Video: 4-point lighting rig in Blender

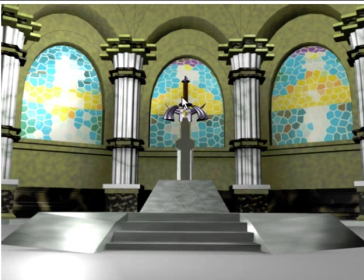(0:00)
Hey, welcome to my third Blender tutorial. This time it's going to be about lighting. Before we begin, I want to show you these two renders that I made of the same place. This is the Temple of Time, or it's inspired on the Temple of Time of the Legend of Zelda. And I want to show you this very basic lighting rig.
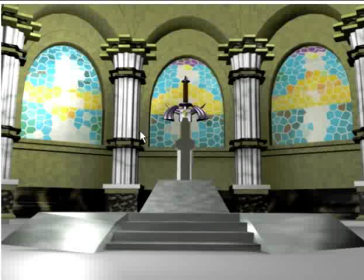(0:16)
There are 3 lamps scattered pretty much randomly all over the place with the default settings, nothing fancy. And you can see that it's a very well lit, very bright, very cheerful, I guess you could say, setting. It's very easy to do as well. There are only 3 lamps scattered around, and for instance, in a video game application,
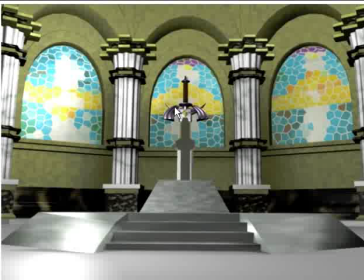(0:35)
you would want something like this, because there are not a lot of shadows to calculate. There are not a lot of shadows where you could miss something that you want to see. There are a little bit of shadows on the top of the arches, or on the bottom of the arches, I guess.
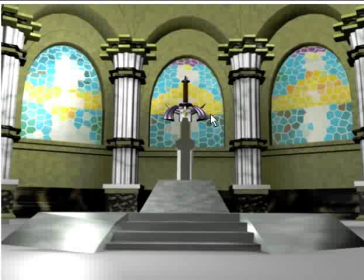(0:50)
Nothing fancy, very simple, very easy, and quite effective, I might say.
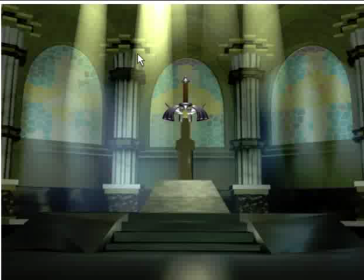(0:55)
Now, let's go to a more complex setting. This in fact will take you probably a couple of hours, maybe a little bit more, with a lot of God rays coming in from the top, a lot of God rays coming in from the windows, a lot of shadows, a lot of what we call ambient occlusion,
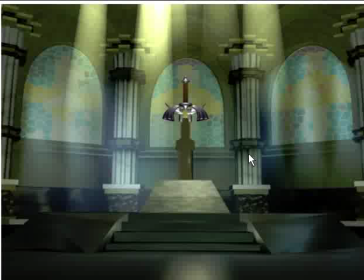(1:12)
where the places that are more difficult to reach are darker. And this emulates the dirt, that is the dust that's accumulated in the harder areas to reach or to clean, I guess.
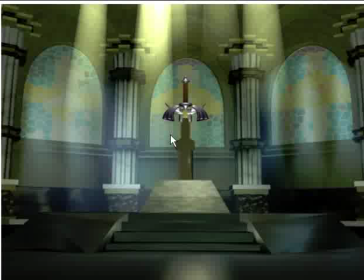(1:29)
Shadows here too. So this is a very complex setting. I think it looks very nice, but it really depends on the application that you want.
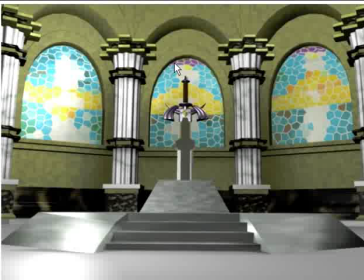(1:35)
You might be saying that this looks better for you and you would like to use this setting for your or this lighting rig for your scenes, and because it's simpler and it might look better to you, but it's not really that. It's the overall feeling that you want to achieve. So this might be a palace where it's just brand new, just built.
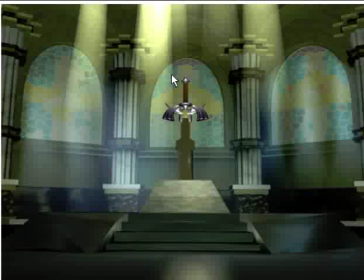(1:53)
This might be the same palace when the darker knights came and took hold of it. Probably the roof is falling apart too. That's why the rays coming in from the top. There's a lot of dust. That's why you can see the God rays that come in from the window.
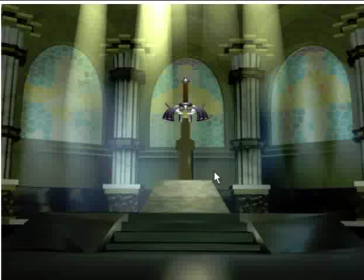(2:09)
And this is a more difficult set of lighting. This is a very hard feeling to achieve. So that's the word here, the feeling that you want to achieve.
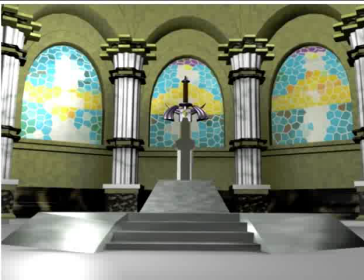(2:19)
And the lighting is going to help you achieve one or another feeling. So let's go to Blender.
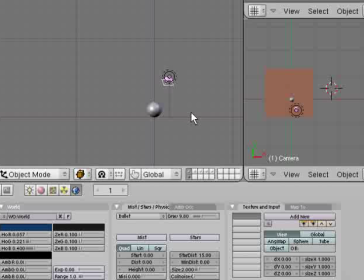(2:25)
I'm going to show you the 4-point rig, the one that I like, and I'm going to begin showing you the different rigs so that you can see the differences between the renders. This is a very basic common setup. In fact, this is the one that you have in your home camera, on your photographic camera,
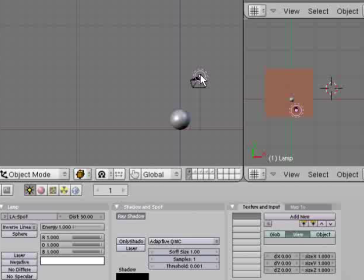(2:42)
where the flash, in this case represented by this lamp, is built on top of the camera, right?
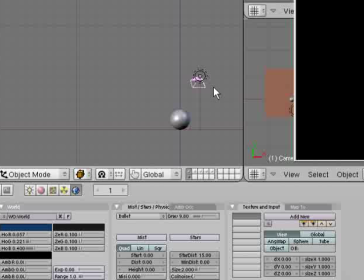(2:47)
So it's in the same place. I'm going to render this so that you can see what's going on.
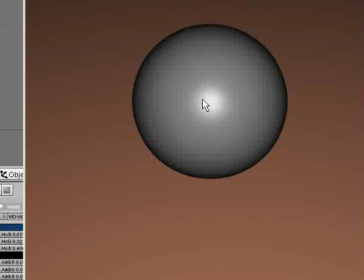(2:52)
And the first thing that we see is the specular reflection right on the center of the sphere, and there's a little contour of shadow around the sphere. We don't like this because it flattens out the sphere, and we don't want it. We want more
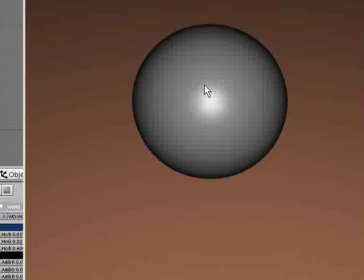(3:09)
depth. So that's a problem with the home cameras, that the flash is built on top of the camera, and you get this feeling of flatness.
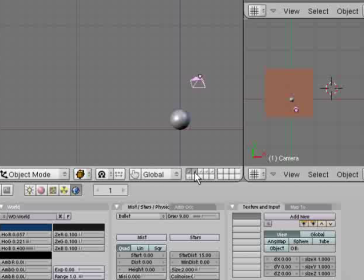(3:18)
We're going to be using, instead of that, what I call, or what they call, the key lighting.
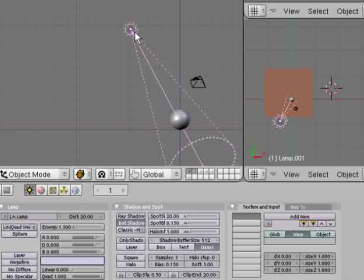(3:25)
Key lightings, you might use a lamp, you might use whatever you want. I like to use a spotlight because of all the flexibility that these options offer.
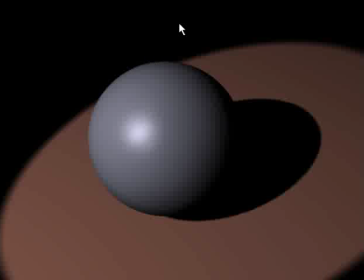(3:31)
So before we go to the settings of the lamp, I want to show you the render. You can see, first of all, it's a more dramatic look. Yeah, not exactly from the specular reflection is not exactly on the center, and the shadow is casted here.
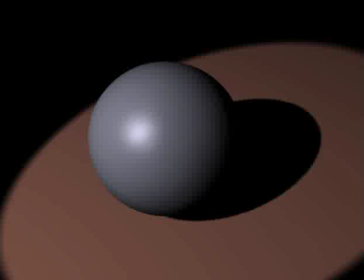(3:48)
And there's also a sort of spotlight feeling to it here. The problems with this setup, first of all, the shadow of the sphere, the casted shadow on the plane, blends in the sphere, so you cannot see where the sphere ends and where the shadow begins.
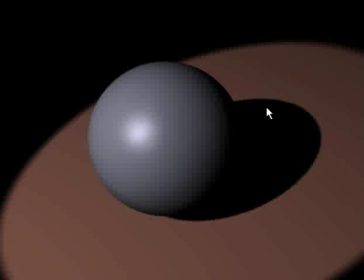(4:07)
So that's a little bit of a problem here.
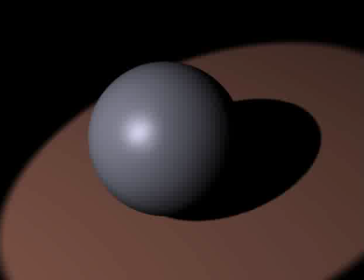(4:09)
But for quick renders, this is a very basic and nice setup. Settings on this lamp.
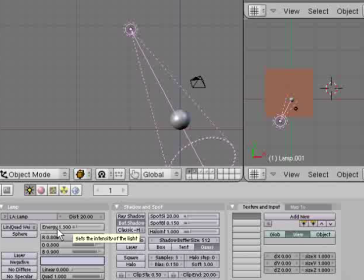(4:17)
First of all, energy, I moved it up a little bit to 1.3. Color, I changed it. It's a default white. I changed it to a bluish tint with 0.8, 0.8, and 0.9. Just play around with the colors, see what works for you. I changed to the buffer shadow.
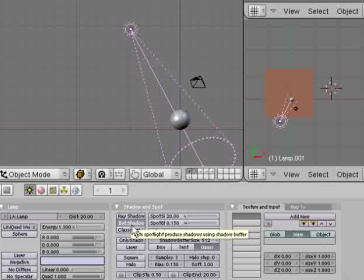(4:34)
Just make sure that this is on. I think this is by default on, the buffer shadow, but just make this on because the ray shadows are way slower to render. So they're more precise, and they waste less memory, but they take a long time. So try to use buffer shadows whenever you can. Don't go crazy with the shadow buffer size.
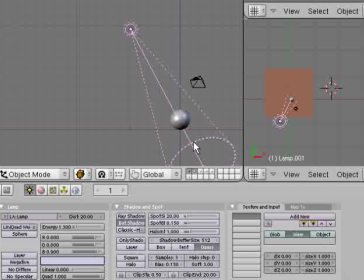(4:51)
When you see the shadows are being too pixeled, you want to take this up Just don't go crazy if you have a complex array of lights, because you'll crash Blender. And I lowered the spot size. This is the angle of the beam of light that's being casted.
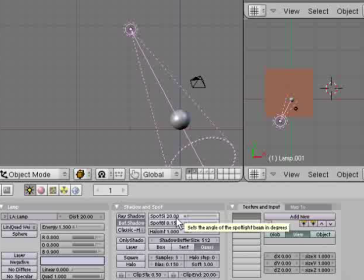(5:09)
So this is 20 degrees, sorry. So the default is 45 or something like that, so I lowered it. Let's go to the next light. This is called the backlighting because, of course, it's in the back of the subject.
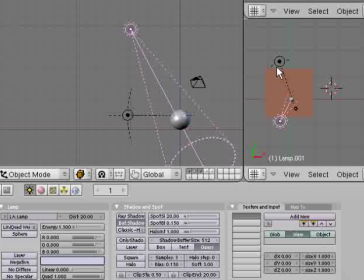(5:26)
It's fairly obvious. And I use a hemi-lamp for this. White.
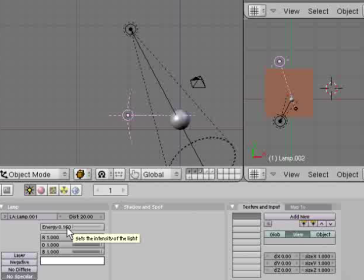(5:32)
The energy I lowered it to 0.16. Just, play around with this. Play around with the colors as well. And no specular. We don't want it to attract a lot of attention. So we remove the specular reflection that would be casted on the sphere.
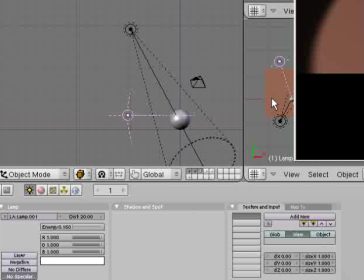(5:46)
So let's render that.
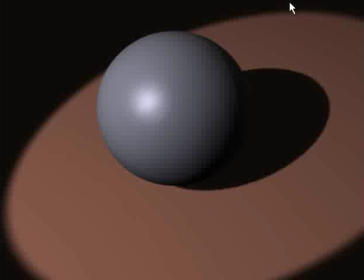(5:49)
And the first thing that we want to, or that I want you to notice, is that and I hope you're going to be able to see this in YouTube, I'm not sure, because of the quality of the uploaded video, but now you can begin looking at the edge of the sphere, and it's not completely blended into the shadow, right?
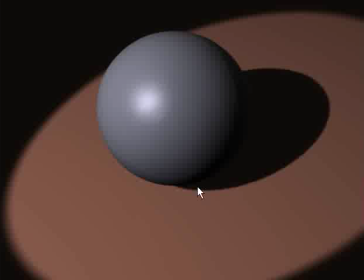(6:07)
So that gives us a lot of depth. So this is a very important light, and it gives us an overall depth on the whole sphere. All right, so let's go to the next one. This is called
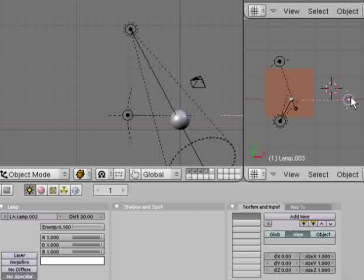(6:22)
the fill shadow, the fill light, and I like to put it just on the side of it, on the side of our main actor, the sphere, just to the side of it. Remember that the hemi lamps are not location sensitive, so you can put them wherever you want.
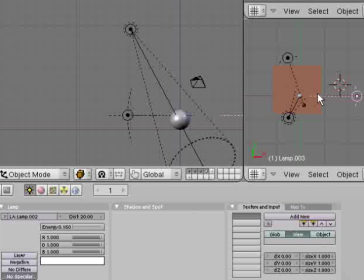(6:38)
The important thing is that the dotted line has the right angle. All right, so in this case, I want to light the seam from the right of regarding the camera, from the right of the camera. I'm going to render that.
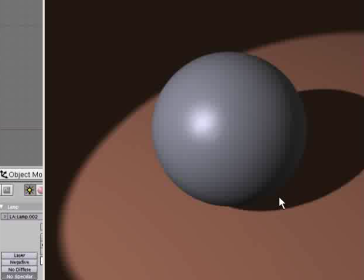(6:55)
And now you see that the edge is even crisper, clearer, sharper. I think it looks better, and it gives us an overall enhanced depth of the whole scene. Not only on the sphere, but on the whole thing, on the whole scene. Sorry, and it makes it brighter overall.
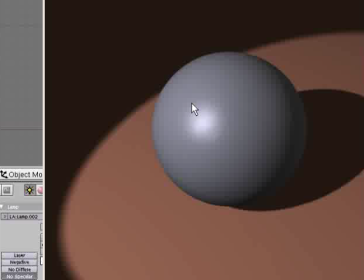(7:13)
So this is the 3-point lighting rig. It's very popular, used in pretty much everywhere, studios, everywhere there's professional photographers.
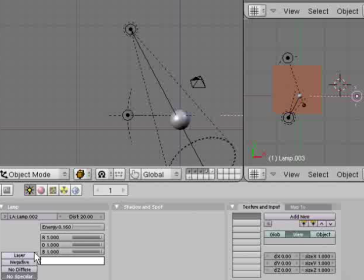(7:23)
Basic setup, very effective. And settings of this one, the same settings that the backlighting. No specular, energy 0.16, white color, just play around with it if you want.
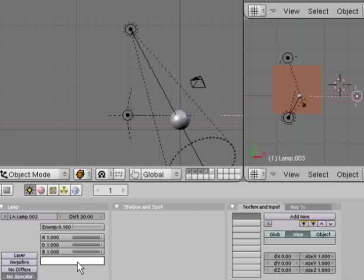(7:36)
Maybe for an outer setting, an outdoor, you would like to use a sort of yellow tint here. And lastly, this is the bottom light or reflection light.
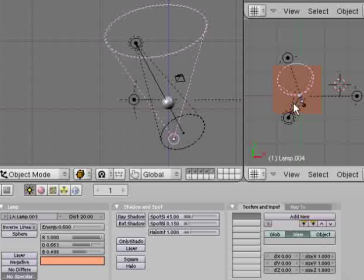(7:49)
I don't know how they call it. I call it the reflection light, which is going to be emulating the light that is bounced on the plane to the sphere to the camera.
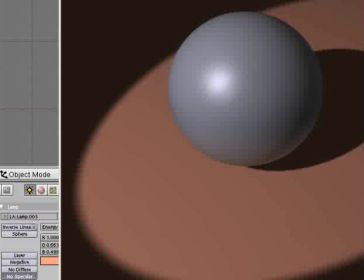(7:58)
Render. So this is what we want.
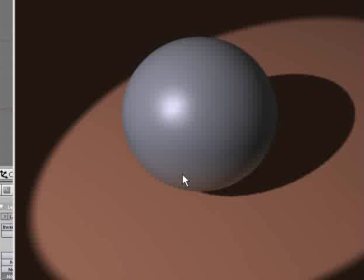(8:03)
This is a this is a hint of an orange hue right here. So that accounts for the light that would be reflected from the key light on the plane.